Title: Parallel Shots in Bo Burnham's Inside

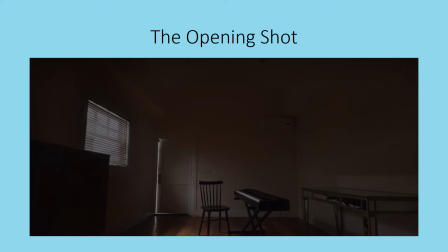Uh, but this opening shot is also paralleled and mirrored later at the end of the special. So in the opening, the light slowly comes up on the dark room, the door starts to crack open, and Bo enters the room.
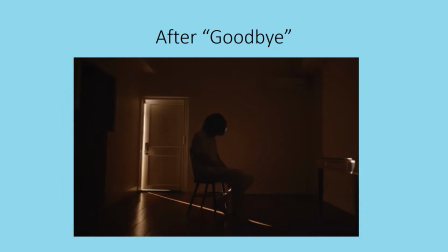After the song Goodbye, at the end of the special, we have a similar shot of him sitting in the dark, and the door starts to open again to the light outside.
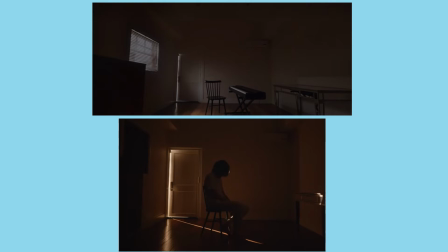When we look at these shots side by side, it's clear that they're connected, but we can also use them to contrast. So the one major difference between these two shots, other than the fact that Bo is in the room in the second one,
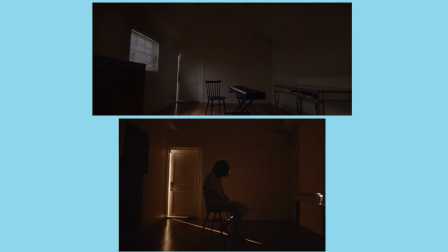is that the keyboard is missing, right? Both have the chair, the desk is there. It's hard to tell because it's dark, but I think the dresser is still there in both of them. The main difference is that the keyboard is missing, which is important because throughout this whole special,
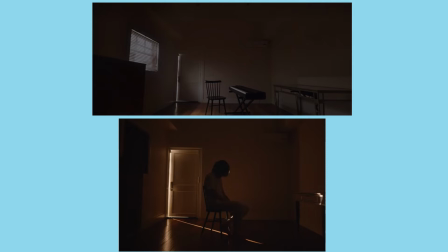the creative process, the act of making this thing, is what is getting Bo through this difficult time in his life and in the world. And in this final shot, he is without that. That creative process has been stripped away, and he is just left sitting alone in the dark.
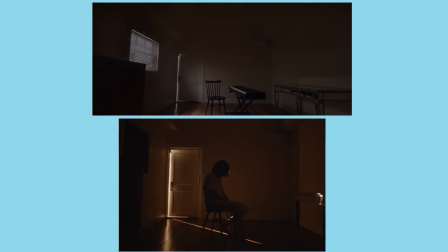He's kind of given up. He's wallowing. He's not trying to get out of the room. The door just kind of opens of its own accord. And so these two shots kind of compare and contrast where we started and where we've ended up. And they also have the same music at the same time. If you've seen it a bunch of times,
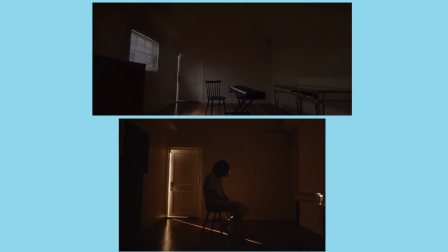you're probably familiar with that kind of ethereal ringing noise that plays in the background of both of these shots that again clearly connect them to each other.
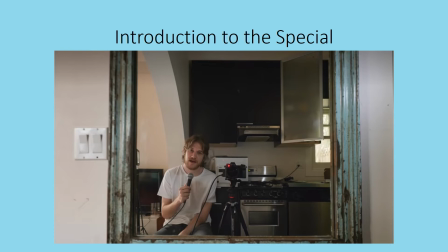Another place where he uses parallel shots to compare and contrast the beginning and the end of the special is with the mirror shots. So this one is from the introduction to the special, where he's
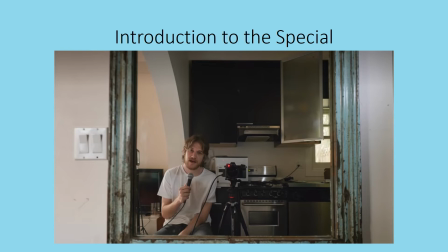literally welcoming us and telling us why he decided to make this thing, that it's a way to distract him from what's happening. It's a way he hopes to give us some joy and distraction from what's going on in the world.
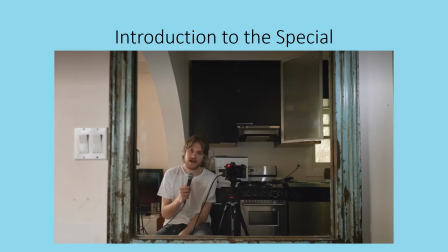And this is how he kicks off the special. It's the first time we hear him talk, not in a song.
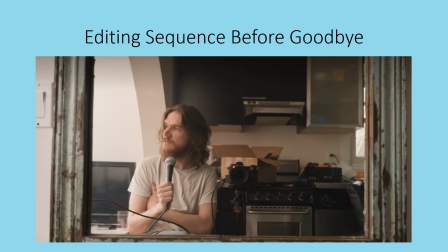Much later in the special, in the scene that's kind of the editing sequence before he goes into the final song of Goodbye. So the first one is right after the opening song, and this one is right before the closing song. We see this mirror shot again, but this time there are some differences.
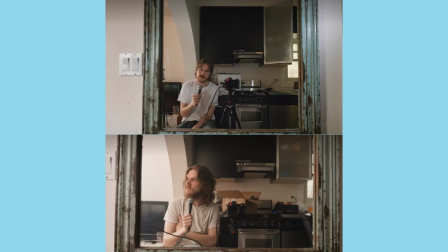As you can see, the room is much more cluttered in the second shot. He's dressed the same, like the white t-shirt, but and I think jeans as well. But in the second shot, his shirt is more wrinkly and it's kind of dingier looking in color.
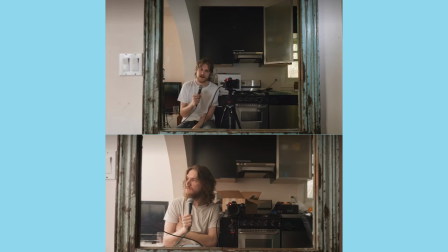Clearly, his face and his hair has, changed and gotten more disheveled. In the first one, he's clearly articulating, again, kind of his thesis statement for the special. In the second one, he doesn't have any words at all.
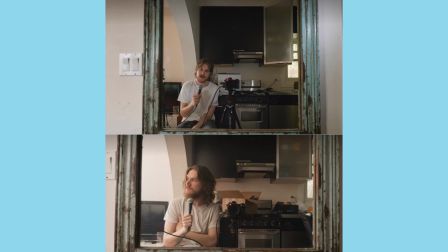He literally kind of looks at the camera, sighs, rubs his face like he's really tired, and turns the camera off. So these two shots clearly evoking each other and showing the distinction of where he started and where he's ended up.
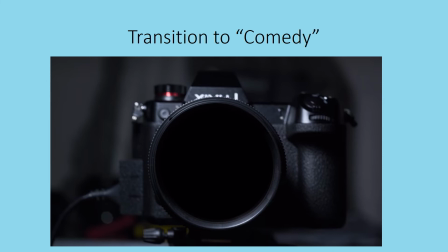Another shot that repeats itself from, again, similar time periods in the special is the being sucked into the camera shot. So the first one happens as a transition into the song Comedy. We have the whole lighting sequence, lighting and testing cameras and stuff like that.